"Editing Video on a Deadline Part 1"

So I think finding that time, you know, when you would normally be scribbling notes, you can actually find more interviews, find more details that you can mention in your story by going and shooting video instead of writing your notes right then.
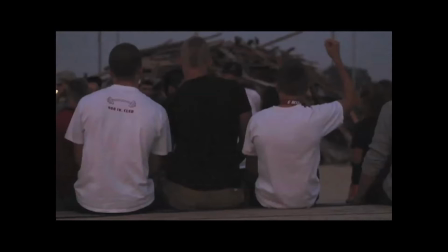[4:24]
Now here's an example of shot variety. It actually uses a pattern of 1 medium and 2 close shots.
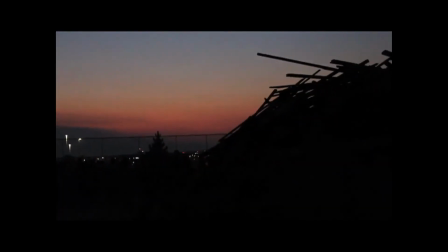[4:32]
I described before the long, medium, and close shots. This is just a variation on that. So here we'll see a medium shot, close detail shot, another close detail shot.
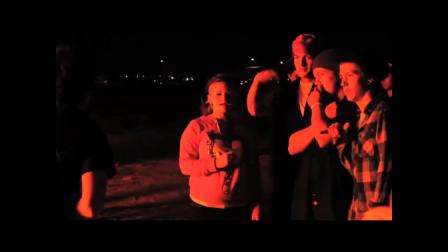[4:47]
And this is a way of guiding people through an image by closing in on details.
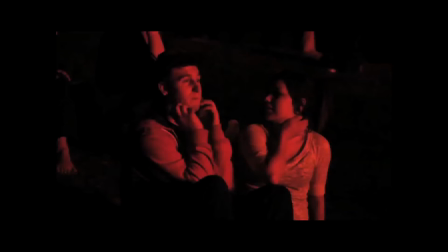[4:52]
Think of the close shots as description and the medium long shots as sort of paraphrasing.
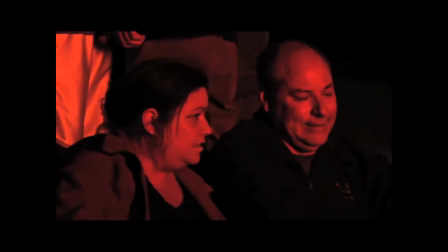[4:57]
And here's another example. Here we have a medium shot, close shot, and close detail shot.
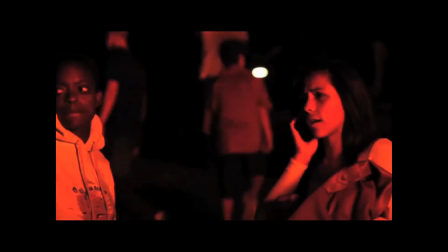[5:04]
And those close detail shots are your way of drawing the audience's attention towards something. Okay, one action per clip. It's kind of like what I was saying before. Try not to get a whole bunch of different shots in one clip. Don't just hit record and video for 2 minutes running around. That's going to take you 10 minutes just to find your good footage in that. If you do it piece by piece, then when you go back to edit, it'll take you 2 minutes to find the good stuff.
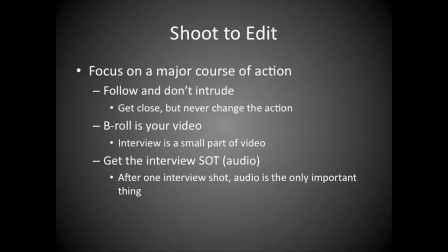[5:37]
Focus on a major course of action. When you have a break in interviews, follow one person or group or action that you find most interesting. You know, you don't even have to talk to those people if they're busy doing something. Just follow them through whatever they're doing, and just shoot a couple of things that they're doing. If you shoot a couple of things they're doing, it will naturally fall into a timeline. You don't have to do much editing. I mean, you do have to cut it, but there's not really anything to worry about. It tells a story on its own of someone going through this action. So here's an example of following an action. It's not the most exciting of videos, but it gets the point across. And here we'll have that shot from our interview, someone getting onto a bus.
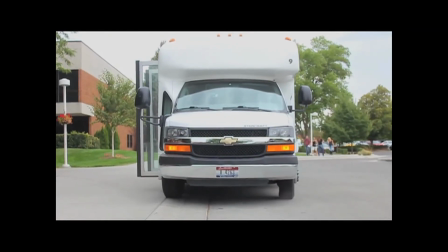[6:29]
That bus has changed places, and someone is getting off of a bus.
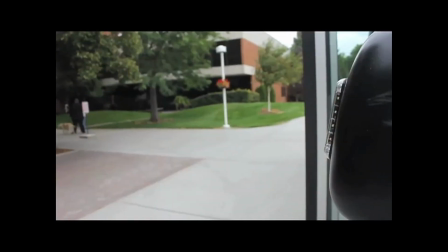[6:34]
And while that's not the most exciting sequence, all I did was follow someone for 10 minutes, and we got a video that does tell a visual story.
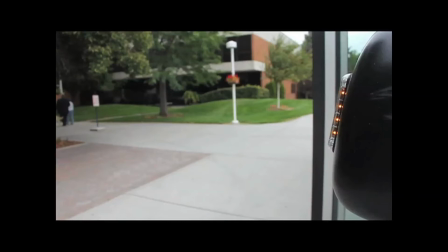[6:43]
And the editing process was extremely simple because I did not need to reorder anything, just took the clips and put them in sequence. Yeah, B-roll. Like I was saying, B-roll is anything but an interview, basically. It's much more important than interview footage. Actually looking at someone talking for a full minute is not, you know, it's not that entertaining. It's, unless that person is super flamboyant or interesting for whatever reason. But just looking at someone for an entire minute while they talk is not that interesting. Getting that audio is important for your video.
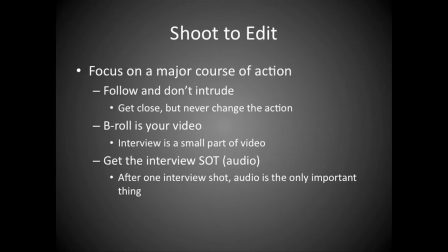[7:21]
You really only need like a few seconds of them actually talking. Once you establish that person talking, then it's done. You only need a quick shot of that, and then their audio is the only thing that's important after that. B-roll is what's actually important. So yeah, get the interview, sound on tape. It's just an arrogant video person way of saying audio. So I probably should have just said audio to not sound like a jerk, but too late. So yeah, keep the camera around your neck. A quick note about framing for interviews. There's, it's just something to keep in mind. Keep the person's eyes in the top third of the frame, okay? Because if it's in the middle third or the bottom third, it's really unnatural looking because it's not how you would see someone.